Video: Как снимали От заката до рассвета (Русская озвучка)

Пришлось потом делать вставки, потому что сканировать весь материал в компьютер было бы довольно дорого, поэтому сняли отдельно.
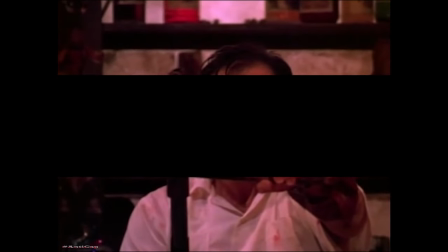2998s
Не на компьютере. А вот так. На самом деле у нас было... Вот они.
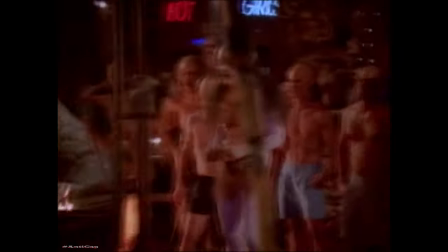3004s
Это было... Сколько? Ну, это монтаж. На самом деле их было всего 9.
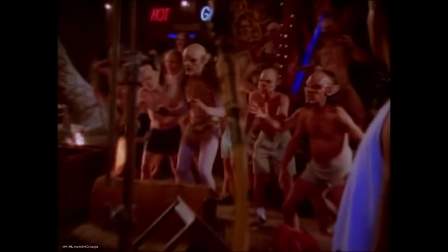3008s
Нет, их было 12. Да, я думаю, их было как раз 9, у остальных была только голова.
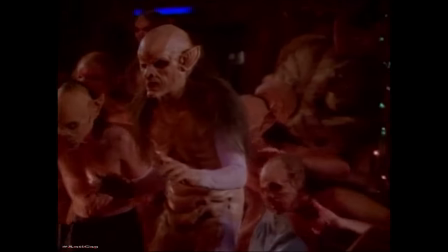3014s
Вон они, в шортах. Ну да. Некоторые стояли на фоне синего экрана, их размножили.
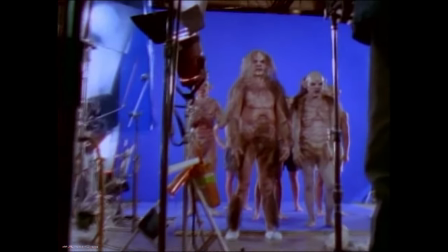3021s
Но если присмотреться, их мало. Да, там стоят одни и те же.
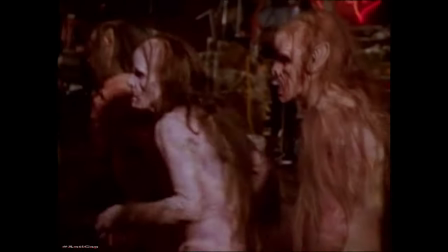3026s
Да-да-да. Те же лица. У нас было 4 парней в разных костюмах.
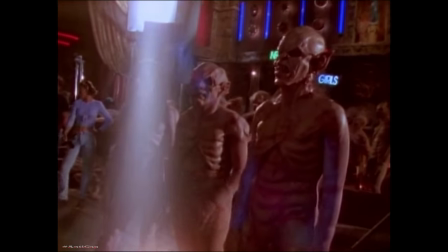3032s
Майкл Маккей был в 7-м костюме, он лежал, когда ему оторвали руку.
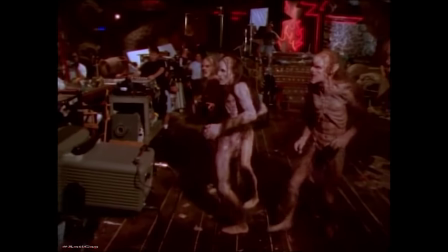3036s
Потом Уолтер падает на Джоша. У всех этих ребят был подходящий размер, как раз для этих костюмов.
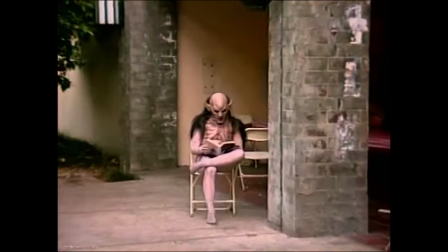3043s
Дело в том, что нам не пришлось их расшивать, как обычно, когда работаешь с мускулистыми парнями.
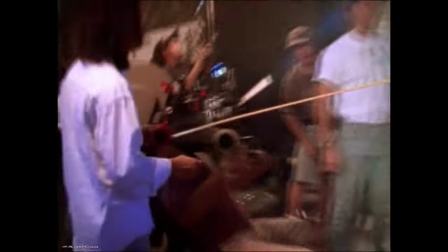3049s
Потому что костюм на них не сидит, а трещит по швам. Поэтому мы наняли очень худых актеров, специфического телосложения.
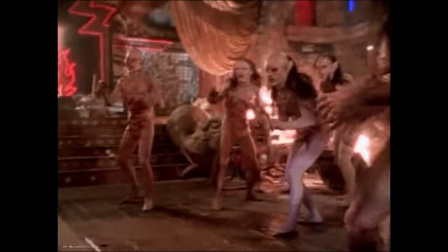3058s
И я думаю, некоторые из этих ребят... Настоящие вампиры.
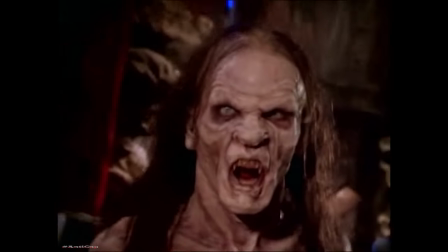3063s
Такие правдоподобные демоны.
Чёртовы вампиры!
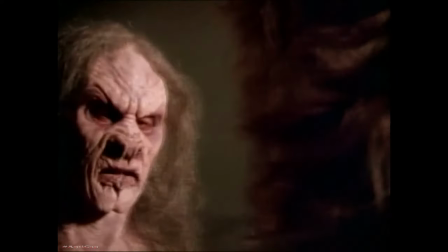3069s Дерьмо, я убью вас всех до одного!
Вообще, мы их наняли потому, что у них были подходящие тела.
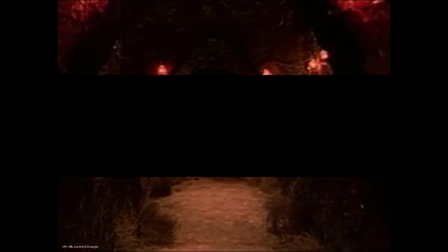3077s
Да, двигаются как монстры. Когда нанимаешь актеров, заранее знаешь, для какой они роли.
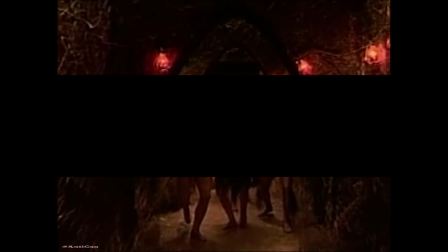3083s
Эти должны были войти сюда. Они не просто стоят в сторонке, у них роль — своя поставленная сверхзадача.
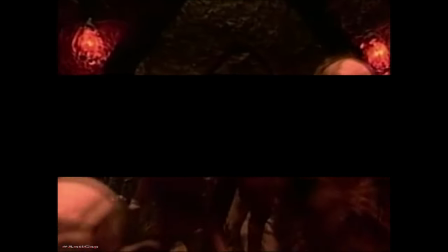3089s
Это другое дело. Весь этот эпизод они изображали толпу, будто их много.
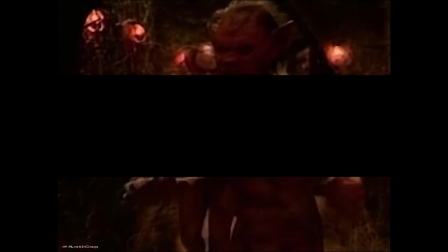3094s
Заполняли этот проход. Так он казался длиннее, чем на самом деле.
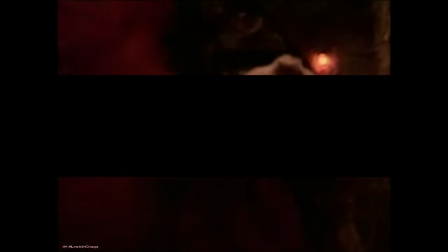3099s
Все выглядело так, будто у нас не несколько монстров, а целое полчище. Очень хорошо.
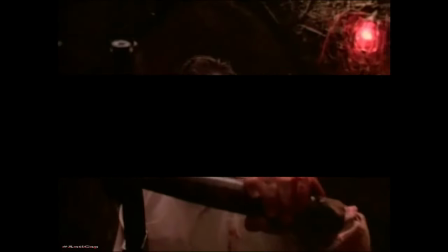3106s
Потрясающе. А всего-то 8-9 монстров в этом проходе. Да. Но нам удалось сделать из них толпу.
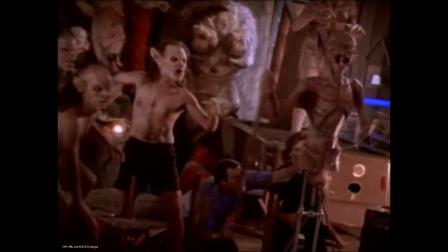3113s
Были еще использованы куклы. Верно. Пара кукол в некоторых кадрах.
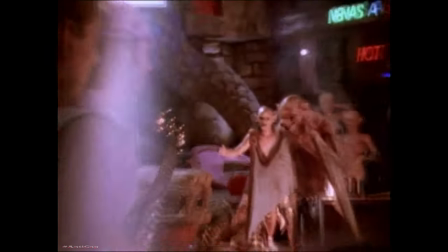3118s
Там, где сцена с крестом, и они подкрадываются. Там есть куклы. Выглядит так, будто много монстров.
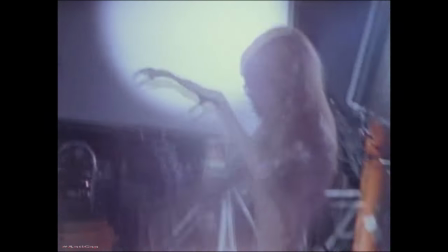3123s
Но это не так. Мы сняли их на фоне голубого экрана, потом применили элементы.
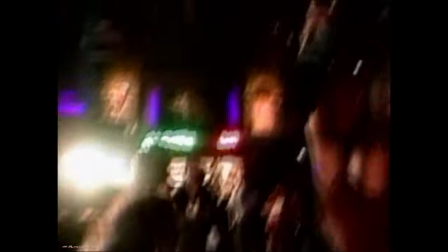3129s
Вообще-то, это первое. Да, а вот здесь мы специально зажгли факелы, чтобы осветить ими сцену.
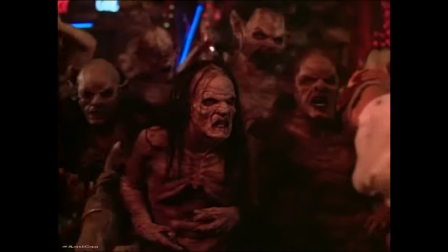3135s
При этом освещение совсем другое. Вот здесь, когда они отступают.
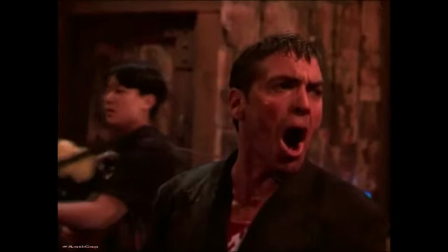3141s
По-моему, при съемках последней схватки, если вспомнить, мы вышли на улицу.
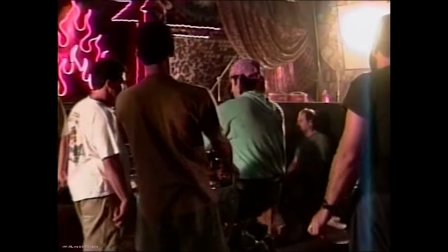3147s
Да, было. Мы все сняли, потом вернулись, сняли. Еще 2 дня.
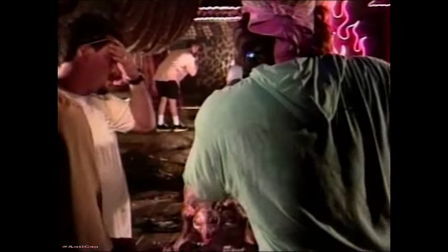3151s
Снимали эпизоды, где вампиры взрываются. Да, мы работали плотным графиком, у нас не было лишнего дня для съемок.
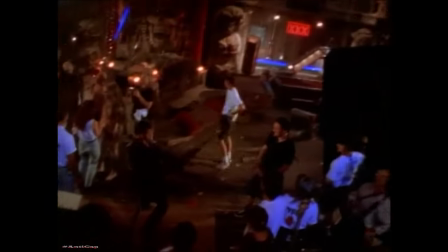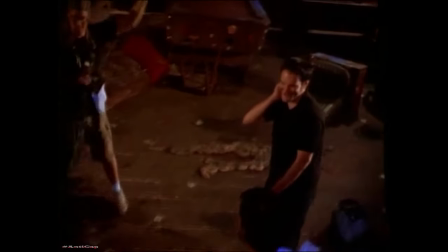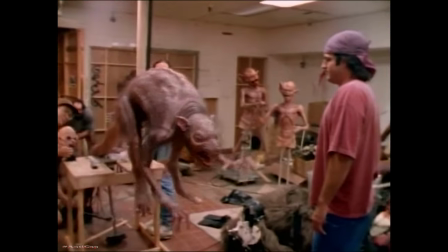3170s
И вот так мы проверяли, как работает твоя крыса, как она будет двигаться. Это было интересное превращение, отличный момент в фильме.
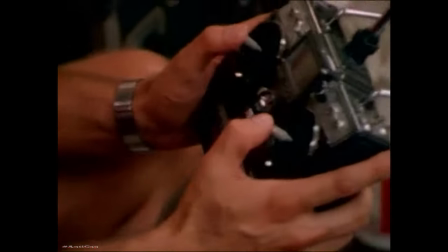3177s
Хорошо, что мы это сделали, самое классное. В этом большая разница. Все кажется таким одинаковым.
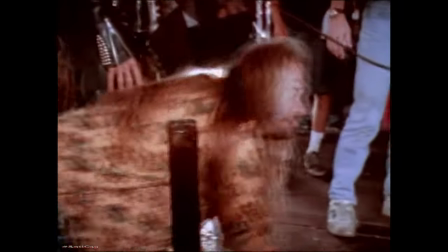3184s
Многие спрашивали, почему Савини превратился в крысу? Ну, потому что она другая.
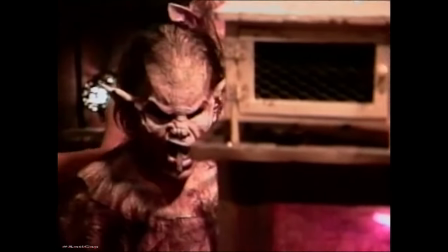3190s
А эта летучая мышь нападает на Харви. Мы пытались сделать разных монстров.
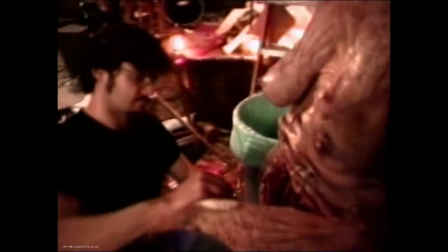3194s
Мы не хотели, чтобы было скучно. Спецэффекты должны смотреться, чтобы люди потом не сказали...
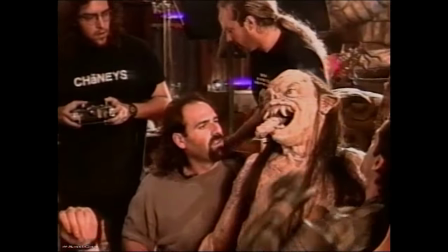3201s
Ну вот опять одно и то же. Да. Страшный момент.
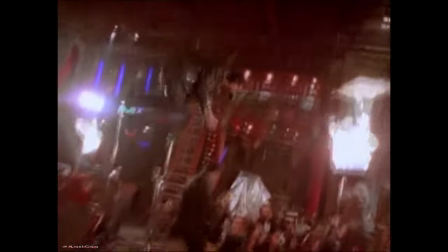3206s
Перевернутая мышь. Изначально эта крыса появилась на складе, как дополнительный спецэффект.
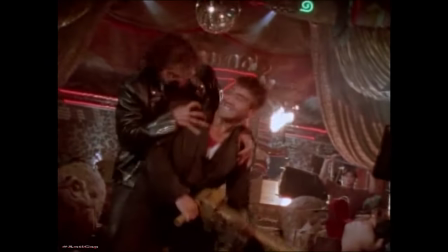3214s
Но мы ее применили. Может, как раз тогда нам пришла эта идея в голову, потому что у нас не было подходящего костюма.
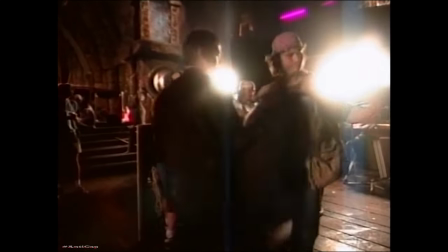3222s
И еще мы применили кнут. Да. А это уже Савини придумал для своего героя.
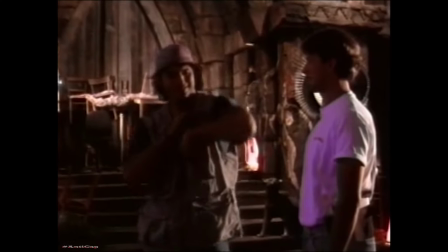3228s
Он сказал, может мне взять кнут? Должно получиться неплохо. Было здорово. Сейчас он оторвет ему голову.
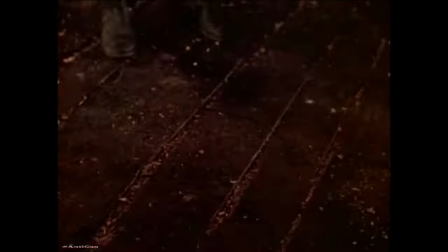3236s Мотор!
Пнет ее, как футбольный мяч.